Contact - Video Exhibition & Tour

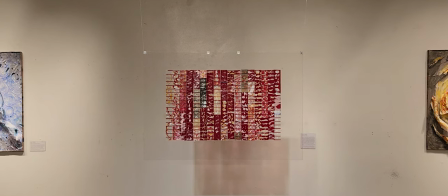Seen here is my experimentation and application of direct animation on film.
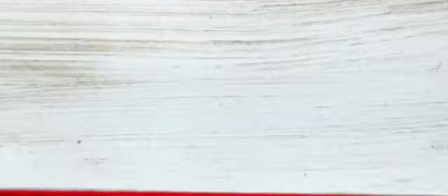The film consists of two main layers. The timing layer consists of a background made up of transparent colors and textures.
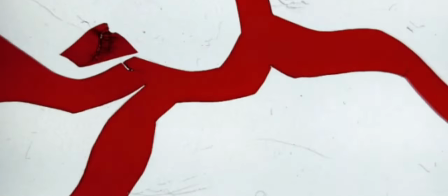This allowed me to time the opaque rotoscope layer to the music, creating a jarring, syncopated visual cadence.
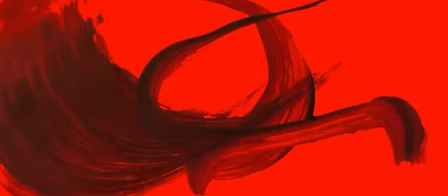The rotoscoped layer depicts figures mapped to movements of fighting, dueling, and other martial arts.
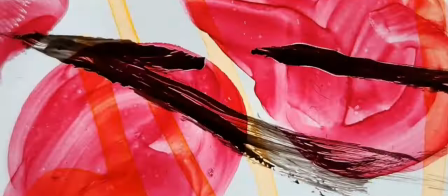I chose these movements specifically for their duality.
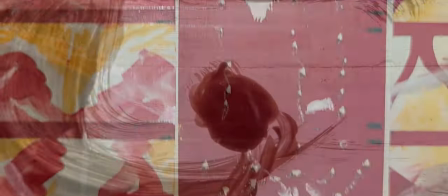These are practices of discipline and a means to learn how to control and synchronize the body with the mind.
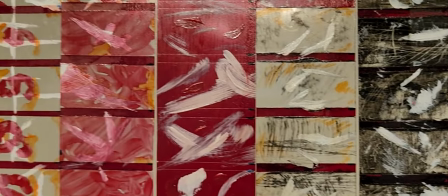However, these actions, when driven by emotion or without restraint, are expressions of violence, thus depicting the destructive quality of touch.
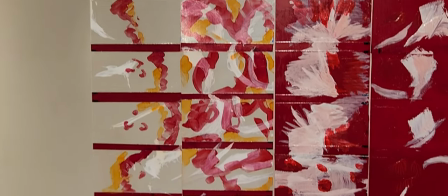The physical work is the bespoke 35mm film displayed on an acrylic panel,
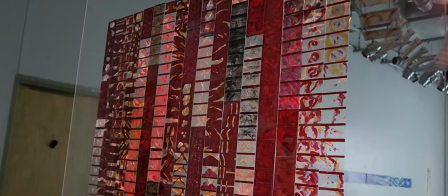allowing light to pass through like the work of animator Paul Sheridis.